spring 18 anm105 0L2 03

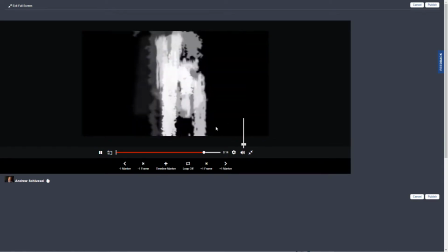(12:22)
I like the timing of the audio here, actually, where that movement really goes well with the sound there.
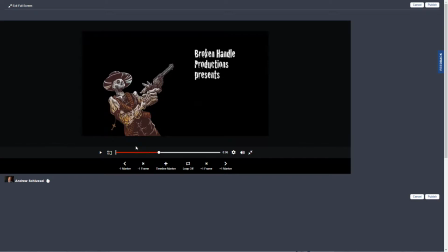(12:29)
So, and yeah, you've done some interesting stuff with the text and the thoughtful placement of the images and the text. So it came together nicely.
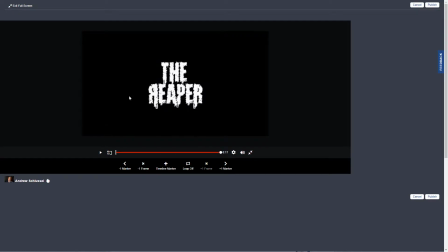(12:42)
So just you need a fade out of both the audio and the video at the end. Next up is Peter.
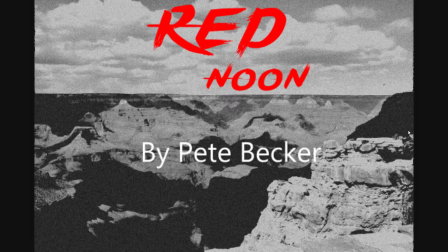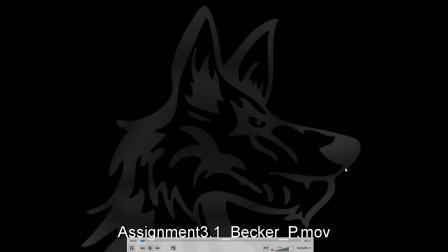(13:07)
Okay. So I think this is all right.
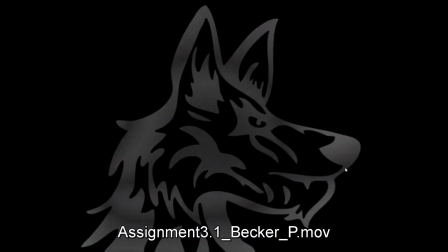(13:12)
I think
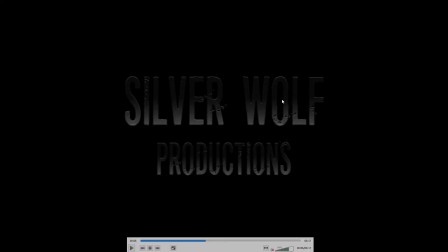(13:16)
the text looks a little dim. I might have it, fade up and kind of hold for a moment before it fades back down again. So you could speed up the fade, and then you'd have more time to do that, to hold a little bit longer.
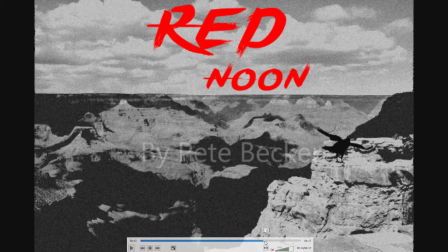(13:31)
I think this is interesting. I'm not sure where you got the crow flying.
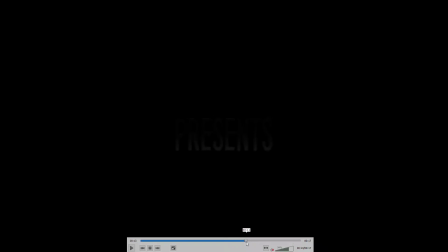(13:37)
I feel like if you're going to have it in there, you kind of want to see more frames of it because it's pretty choppy.
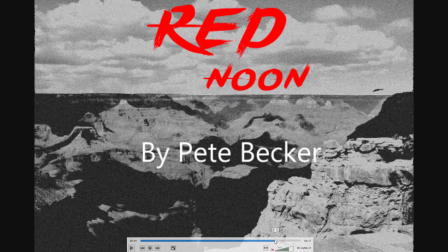(13:44)
I think the frames you have look good. And then I would try this by Pete Becker. Looks very sort of I don't know, just a very pedestrian kind of almost sort of default looking font. I might try something different. Like maybe you just use the same font you use for Red Noon. That could work.
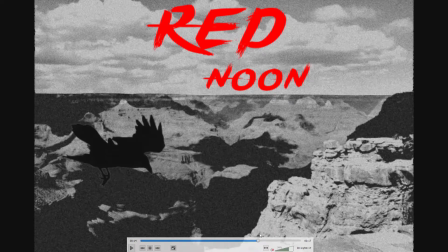(14:02)
Or but right now it sort of stands out as not fitting into the look of the rest of it.
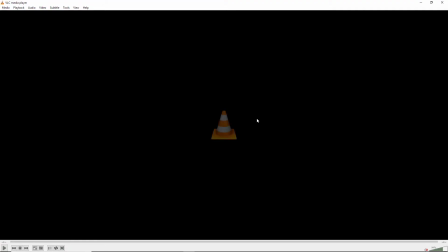(14:09)
I think the Red Noon works well as a choice. And just make sure you fade everything down at the end.
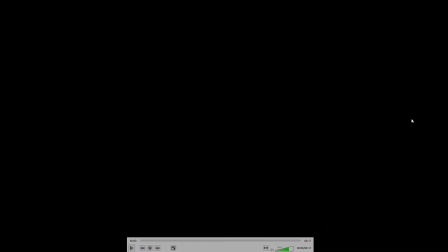(14:16)
Next up is Stephanie.
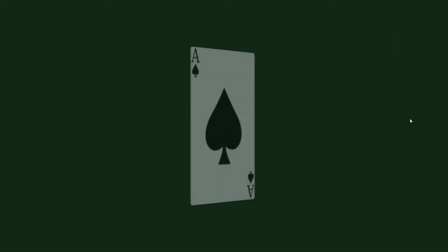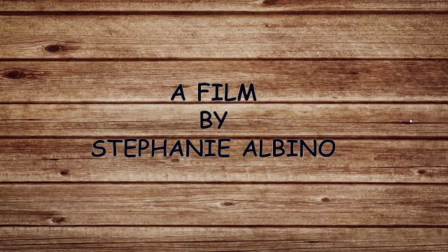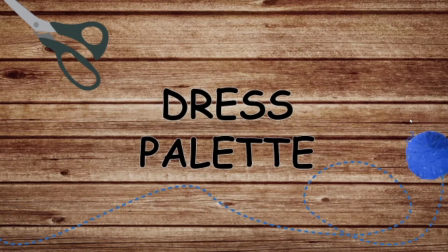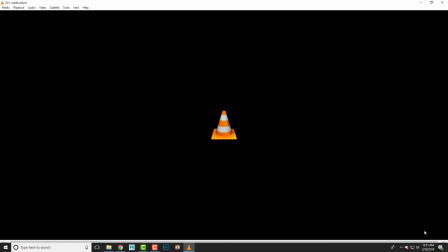(14:36)
Okay, yeah, definitely some improvements and changes here.
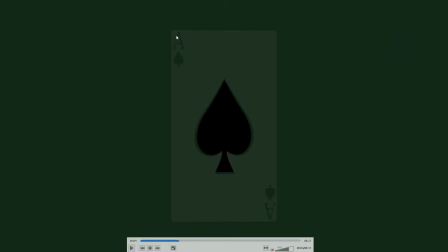(14:43)
I think the card has gotten better. I feel like this is a little crowded to the edge, but I guess those are kind of close to the corners.
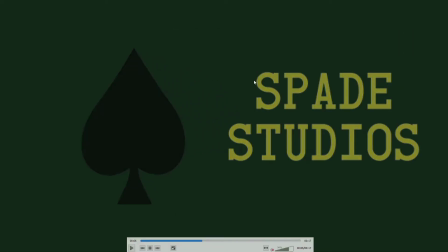(14:51)
They just look maybe a little too close, but it's fine. I think this is good, except for that it just fades too quickly.
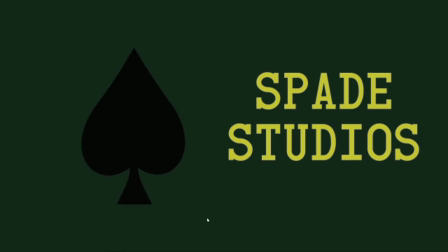(14:58)
I just think you need to hold it, for a moment, a couple seconds before it fades out.
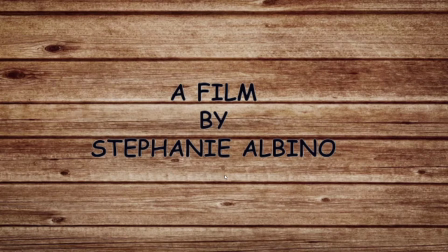(15:05)
And I would have tried a different font here. You know, it looks like Comic Sans. It might not be Comic Sans, but the Comic Sans is very frowned upon font.
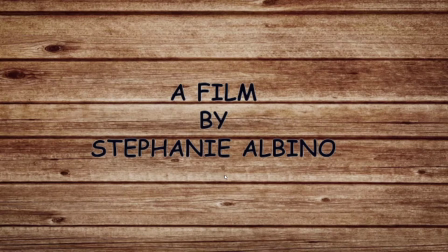(15:17)
You should Google it, and you'll find a lot of commentary on that. And so even if it's not Comic Sans, it's a bit close to it. And again, I generally discourage outlines on text. They're also sort of frowned upon in the design community.
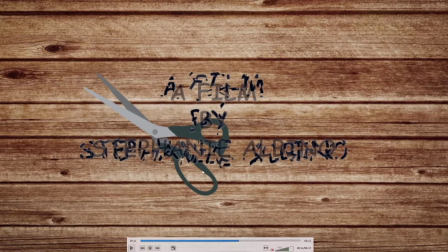(15:37)
And I thought this was good conceptually, but I think maybe you want to kind of wipe it from right to left so that it's like first it chops up this one and then it chops up some of those.
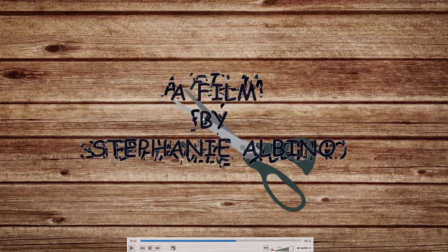(15:50)
So if you just did a mask for the chopped up version of the test that wiped from left to right to reveal it, within the motion of the scissors, I thought that would be a better transition. Also, I think if you're going to do that, I wouldn't keep the solid text on there at the same time. I would
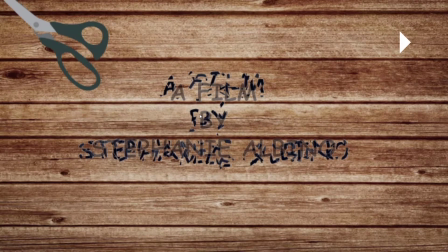(16:11)
have that be replaced by the other text rather than having both there at the same time. I thought this was clever,
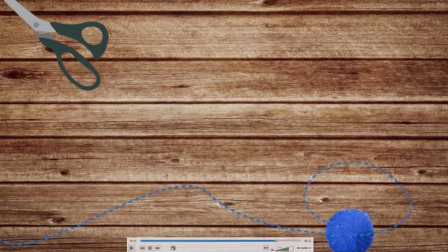(16:20)
and I just thought the motion felt a little kind of choppy and a little jumpy,
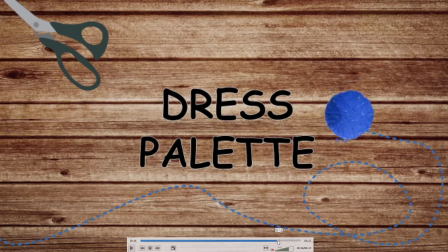(16:27)
and I thought if it could be smoothed out maybe by changing the keyframes